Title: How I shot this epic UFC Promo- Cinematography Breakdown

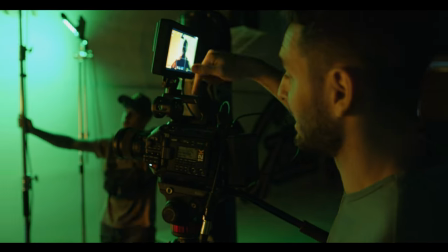So this camera right here is your opponent. This camera is the enemy. I need you to...
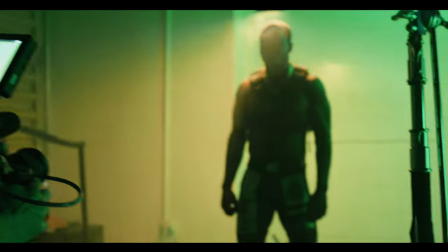Everything that we're gonna say is all directed towards the enemy right here. Just kind of like look right into the fucking camera intense.
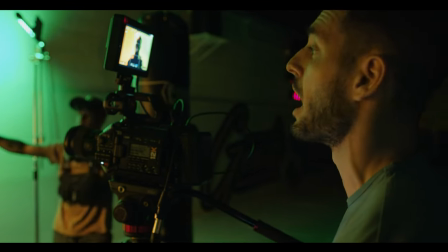I want the most intense show. We're gonna run this a few times, okay?
God, it feels good. It feels good to be able to have a vision and an idea for something and be able to bring it to life like we did on this UFC promo. And before I break down the cinematography and how we shot this, I'm first gonna roll the final edit for you guys and show you the most intense high-energy testosterone driven piece of sports content you've ever seen in your life take your headphones or your speakers turn them up all the way to
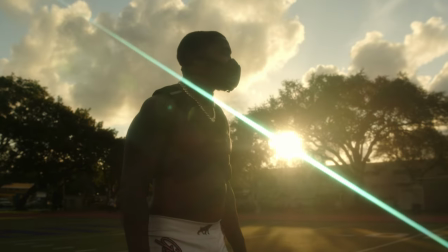100 and check this out let's roll the clip this sport ain't for everybody the
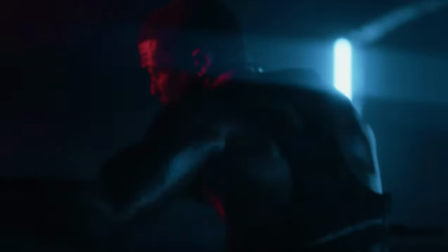second I got a taste of blood I knew who I was I ain't try to hide I'm a killer I'm in their heads I'm in their dreams They think about me before they sleep. I'm the worry, the fear, I'm the nightmare. The fans didn't come see a fight. They can't see a murder.
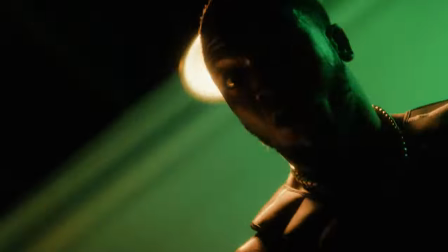That cage is my home. That's my world.
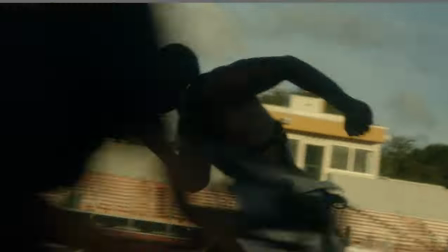I'm the nightmare, I'm the fear, I'm the worry. I'm in their heads, I'm the nightmare.
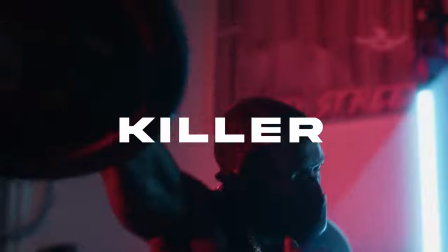I am the monster, I am. I'm a killer, I'm the fear, I'm the worry, I'm the nightmare, I'm the monster.
All right, so I was pretty proud of this project and I thought it would be cool to do a cinematography breakdown Of
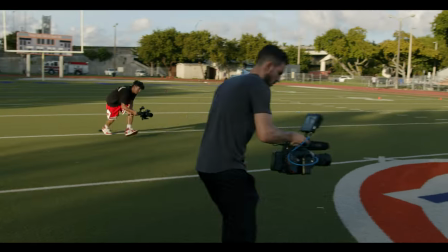some of these scenes and talk about you know the vision and the gear we used on this promo But for right now, let's just talk about the gear and break that down for a second I shot everything on my Ursa Mini Pro 12k and
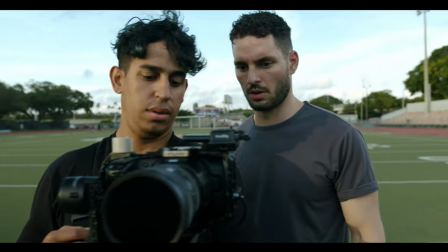we use Sigma art lenses now for a few specific shots We use the Blackmagic Pocket 6k on the Ronin, but for the most part I went handheld on my 12k which is no easy feat I've been working out my arms a little bit
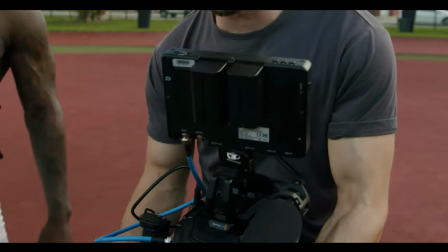here trying to get these bad boys up to the task We also use a few different lens filters to achieve a more stylized look and if you guys want me to make a video on that I totally will just drop some comments down below for lighting.
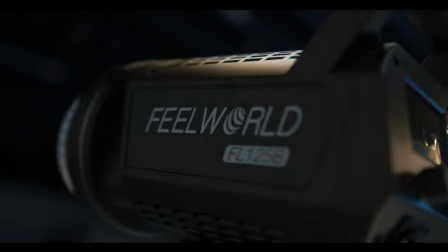We had a pretty cool lighting package We used the few world 125 B and the 225 B with a 24 and a 36
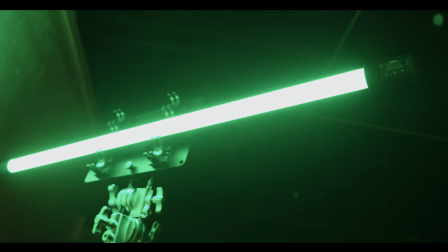inch softbox We had four quasar science tubes and I also used for the first time in aperture b7c, which is like a little light bulb I can't even tell you how amazing that little thing is especially for the price and we'll go
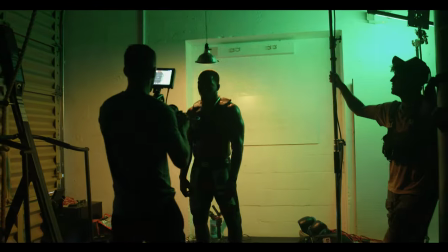way more in depth on that you know later in the video and just so I don't have to say this every time for all the indoor scenes we use
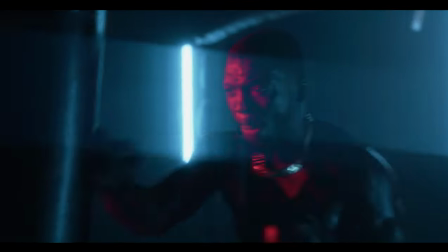the 1dx haze machine and I pumped a ton of haze to add volume and depth to the light and it's just an awesome tool for cinematographers
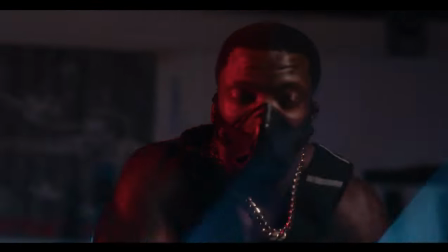I noticed a huge step up in some of my shots when I started using haze so next time you're on set trust me when I tell you it's worth it go out and rent one or buy one it'll definitely take your shots to the next level all right so the first scene that we shot was this
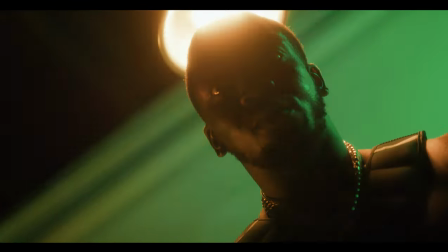narrated scene by our fighter jim and in this scene he's talking but we also captured a ton of b-roll of him just kind of like moving around and pounding on his chest and looking at the camera like all crazy so the first thing that we did was set up our practical that also acted as a key light on a c-stand using an aperture b7c bulb and we put it in this really cheap lampshade
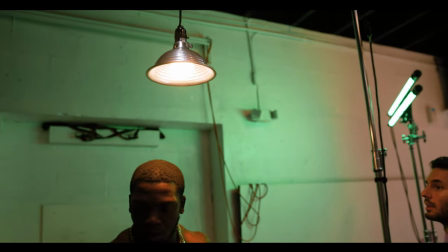that i found at home depot for like 12 bucks and we rigged it up so it hung right above our fighter's head and we set it to 2500 kelvin
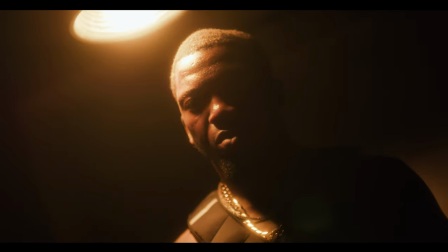then we use a green quasar tube pointing at the wall behind him on camera right and then on camera left we took another quasar science tube and put that to 2500 kelvin matching our light bulb that was in the lampshade just so we could add a little bit more light
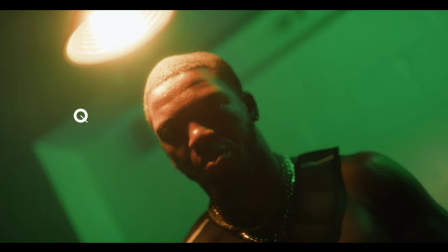in that back left corner and it added a bit more light on the right side of our subject making you feel like all of that light is
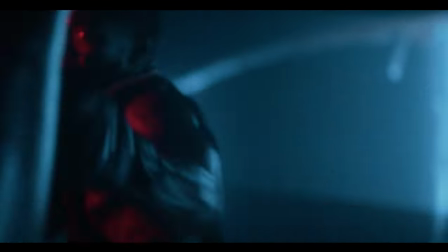coming from this lampshade that's swinging back and forth the next thing that we lit was this punching bag scene starting off we used the Feel World 225B
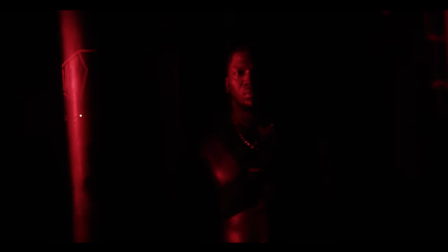with a red Rosco gel for our main key light and then we added another 125B with another red Rosco gel just so we could fill in some of the shadows on the right side of our subject.